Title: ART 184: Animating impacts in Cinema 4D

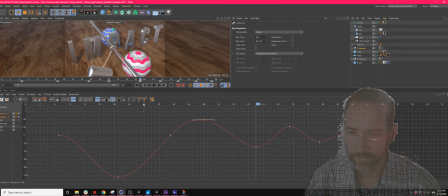Maybe it goes past slightly less. And here we're accelerating. That's not bad. Let's see.
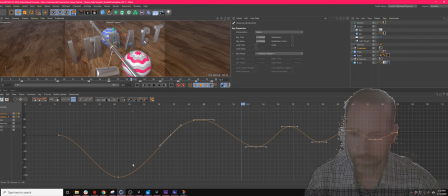Cool. So this is, this downstroke here is entirely too short. So hold down shift and drag these back. Not like that. And we don't want it decelerating before it hits. So I'm going to grab that one.
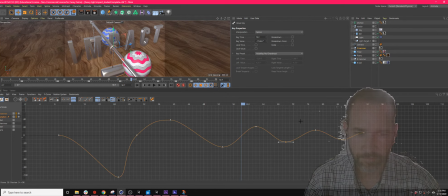Whenever I select keyframes in After Effects and Cinema 4D, I draw a square over them versus trying to click on it. Clicking on it can cause some other problems. And so here, this one, and let's get these in
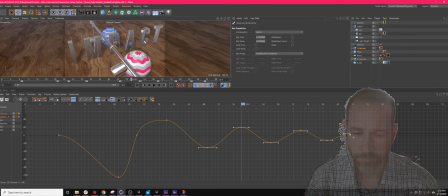Move them over. So, and it needs to be slowing down a bit more. Give myself space. Please. Space. Space. Good. Let's see how that looks.
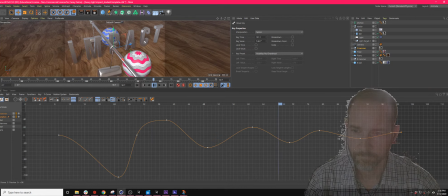Cool. This over. And this.
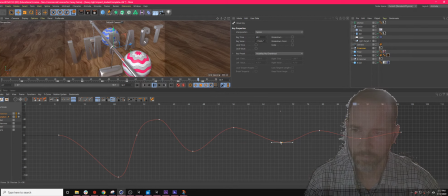Okay, we don't want this one to go quite that far. This is the heavy ball, and so it needs to be sort of bouncing off of that.
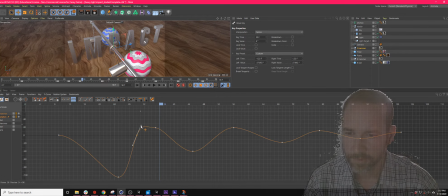So I'm going to go ahead and shift, drag this. We don't go quite as far past, because we're going to not exactly bounce off of it, but a lot of the energy is going to be sucked up by just, you know, hitting something that's heavy. And there we go, we're swinging the whole.
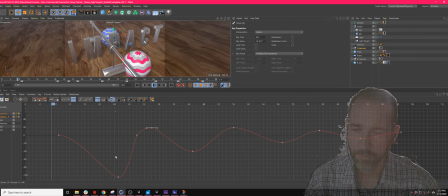All right, and so now let's put this ball in motion here. And so I am going to select the, there.
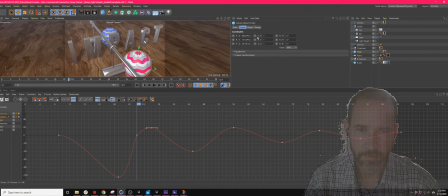And right here is where we need to get some keyframes. So let's go ahead and select this and object, coordinates rather. And we need to move on the Z axis, set a keyframe for the Z. And it needs to move, but not too far.
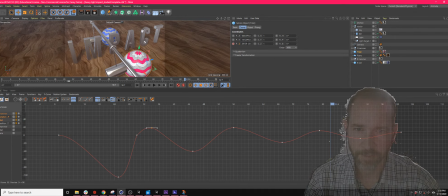And we want to see it come to a stop, so maybe there. And how far do we want it to move? Maybe. There. Let's look through the camera, see how that looks. Yeah, that's good. And so let's set the keyframe there.
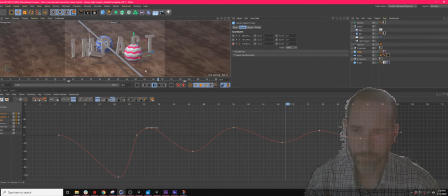And so now there's that automatic easing, which we definitely don't want in this case. And so select this. I don't see anything. Press H to reframe it. There we go. And so this needs to move quickly because all the energy is imparted at the beginning, and then it slows down. So.
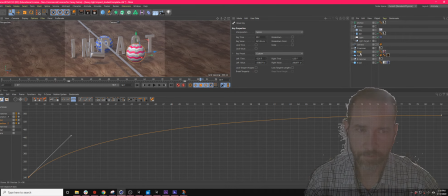Cool, that's good. Now we want it to roll too. And so let's come in here and we want it to roll, yeah, primarily this way. It's going to be rolling this way. Negative. Yes. So back here, I need to set a keyframe here.
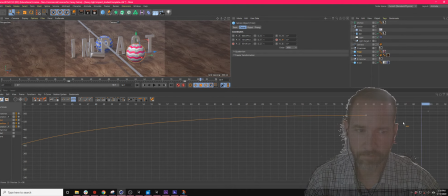And then as we get to the end of the it's stopping, I want it to roll. Be that far. And let's look at. Hit H again to see those together.
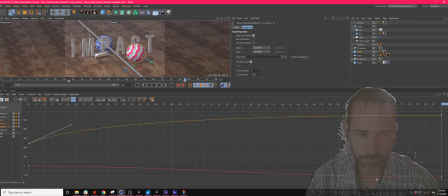The control click on both and see them both at the same time, then press H. There we go. And so here is the rotation. And again, same thing. This one needs to start, let's hit H to get a more resolution. This one needs to start quickly and slow down.
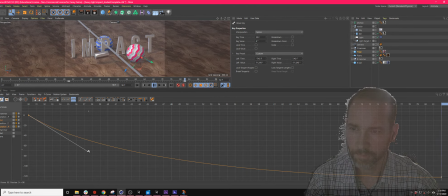There we go.